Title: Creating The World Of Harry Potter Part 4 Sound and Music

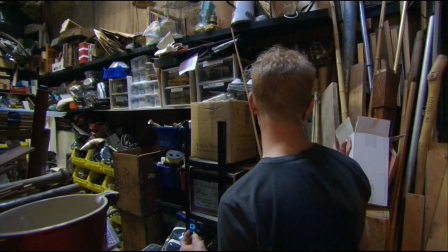(33:08)
Bicycles, bird cages, bits of wood,
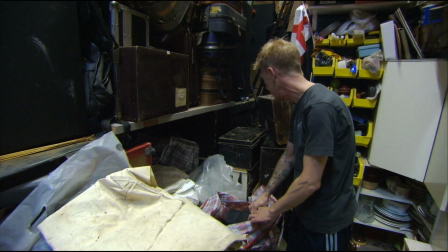(33:12)
swords, axes, bags full of different kinds of cloths and jackets, pots, pans, metal boxes, wooden boxes, suitcases.
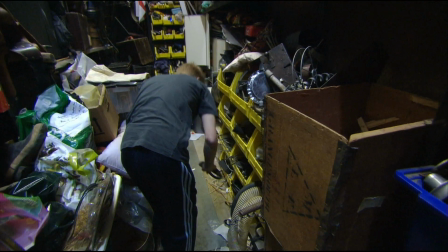(33:20)
I mean, everything you could possibly want. This, for instance, a piece of multi-cable, was from the giant spider,
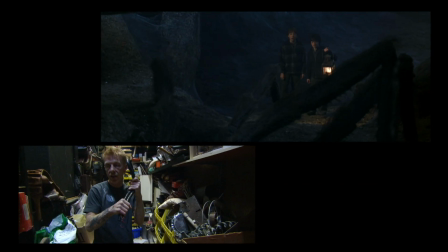(33:28)
and we use this to add to the hairs on his legs because it's got such a lovely creaking kind of hairy noise to it.
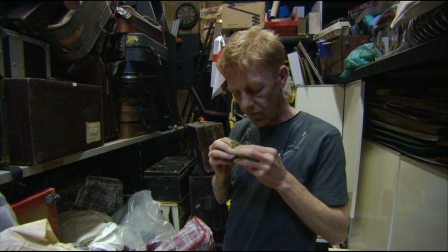(33:39)
It looks like a small piece of plastic plant, but when it's very close to the microphone and twiddled, it sounds like a million small spiders
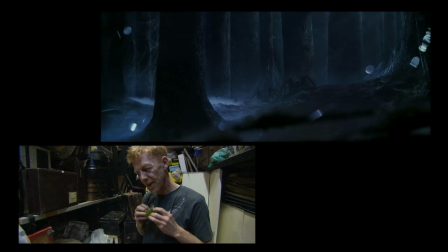(33:50)
climbing over things.
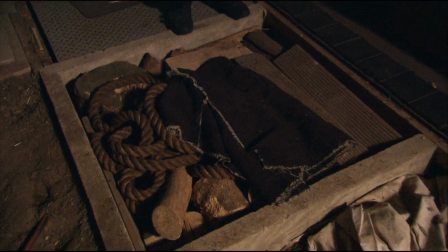(33:54)
This is just a combination of various different things. You might find outside the Weasley's house a pile of wood or something like that.
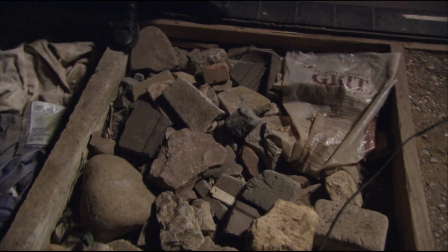(34:01)
Over here, we've got a great big rock pit that came in handy for the dragon pit.
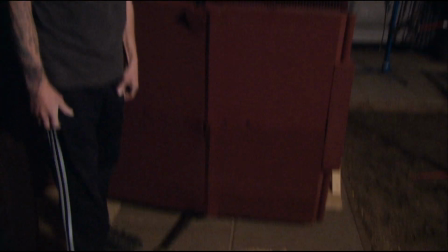(34:06)
This is snow. So we make it up with industrial salt.
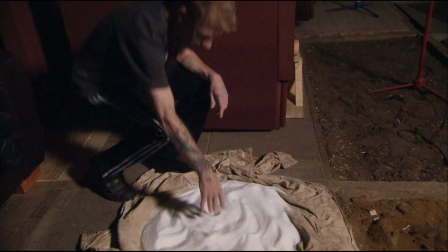(34:09)
It's a very fine salt and a rough salt, which gives it a really nice crunch underfoot.
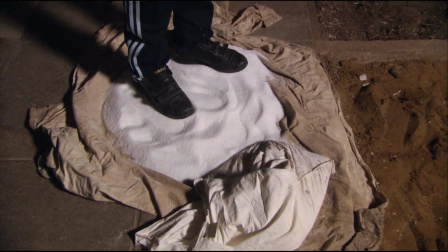(34:15)
So that sounds like nice deep snow. And if you wanted to add, do you know the squeaky, crunchy element of snow that people identify with snow?
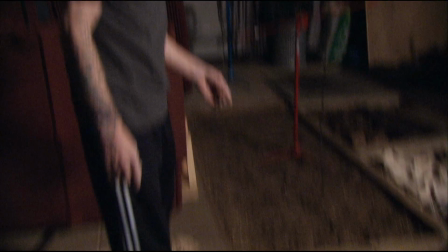(34:23)
We use corn flour in a pillowcase here. And if you just give it a little squeeze with your toe.
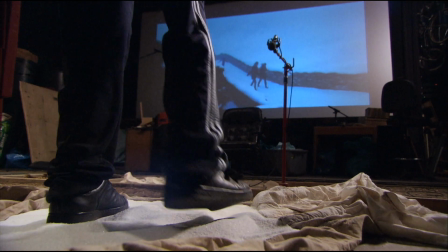(34:32)
So here we go, I'll do Harry. There's a slight hill that he's coming down, and so he's walking quite quickly and he's plodding.
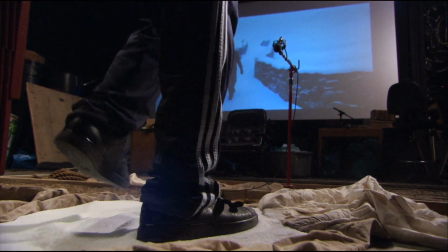(34:41)
So what I do is pick that up in the way I walk. I'll add a little bit of Harry's character to the way I walk.
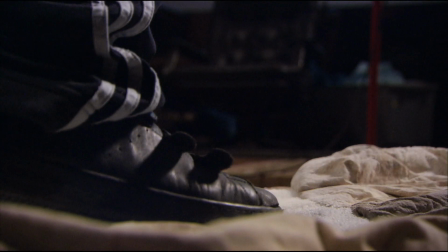(34:48)
It does sound more dynamic and slightly more organic if I'm feeling what Harry's feeling at the time. It sounds overdramatic to say it that way, but I think it does help. I'm going to do Hermione now. And although, again, we're still in snow and they're wearing very similar shoes, just as a character change,
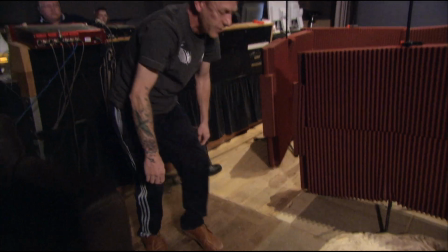(35:06)
I'll change my shoes into something a little bit lighter and make her a little bit lighter in the snow, so she sounds different to Harry.
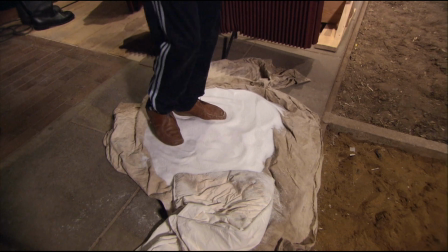(35:16)
I love the Harry Potter movies. They're all completely different, and they all bring something really exciting as a folioist for me to work on.
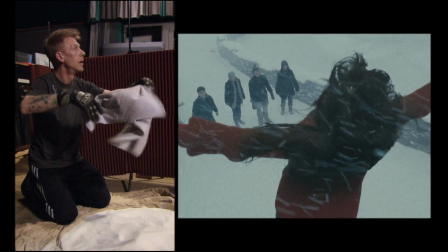(35:24)
I can be a dragon one day and Harry Potter just shuffling along a corridor another day.
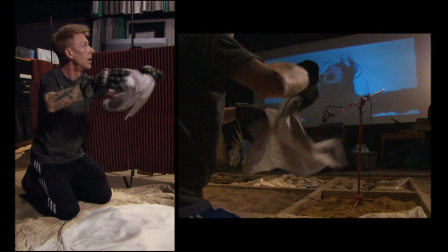(35:29)
And neither of them might get used, but for me, I still get to do it, so it's great fun.
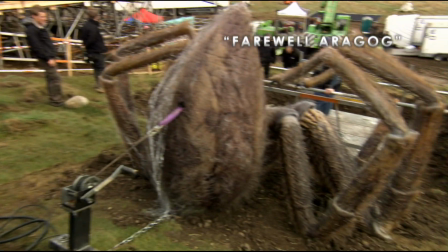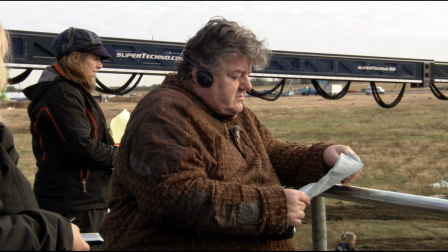(35:44) I wish you could have seen him in his prime. Magnificent he was.
I think Potter should be very rich in diversity and in ideas.
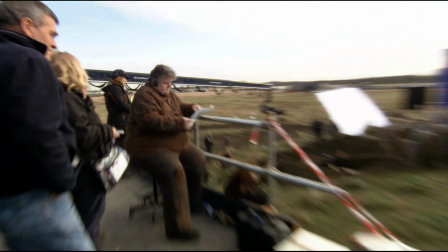(35:53) Just magnificent.
I'll introduce all sorts of influences from different places.
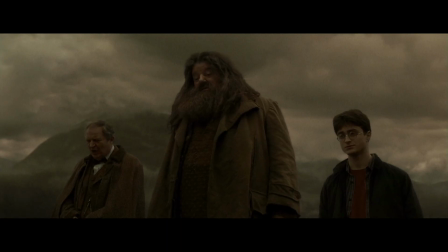(35:59) Farewell, Aragog, king of the Arachnids.
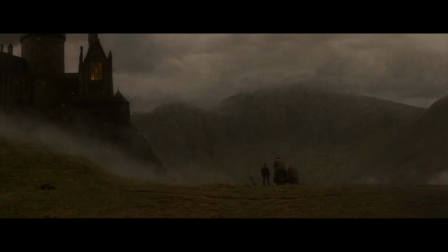(36:05)
For instance, the folk boundary for Aragog's funeral, I felt it had to have a lament on the fiddle.
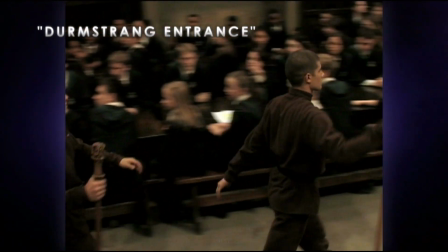(36:15)
The scene where the Durmstrangs enter Hogwarts for the first time.
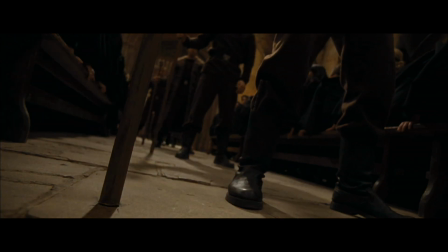(36:20)
Patrick did this sort of very upbeat, very contemporary, is lots of slamming, harsh sounds. Used like a contemporary pop drum loop.
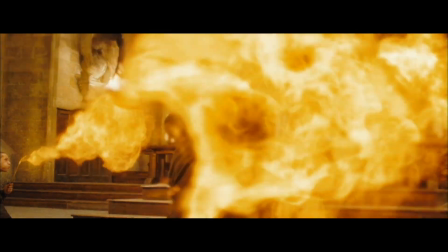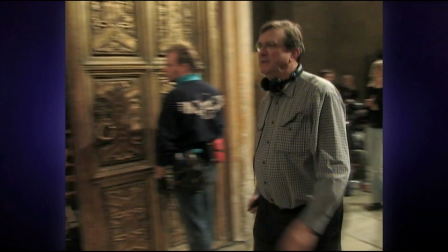(36:38) Terrific! It's a marvellous rehearsal.
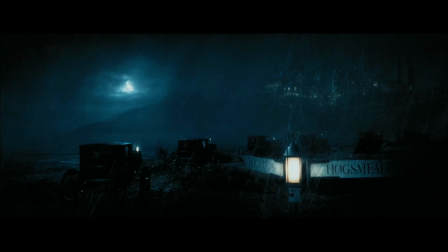(36:43)
When we were going to establish the new year at Hogwarts, we have the idea of involving a choir.
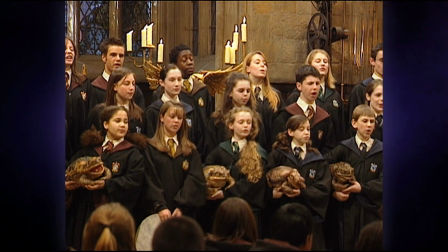(36:52)
And we had the kids singing, and there are some toads that are doing like some of the rhythms.
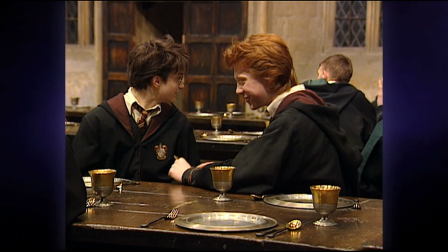(37:00)
And we were thinking about what would be the text.
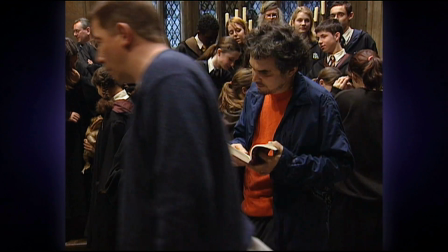(37:03)
And I said, well, there's the double trouble that is part of the one of the witches seen in Macbeth.
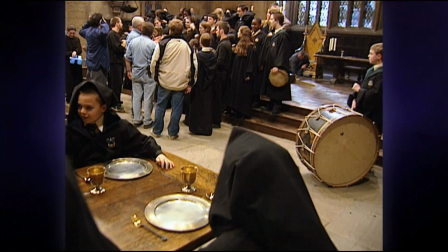(37:10)
And when I suggested that, John Williams, he read this immediately, okay, this is the one, this is it.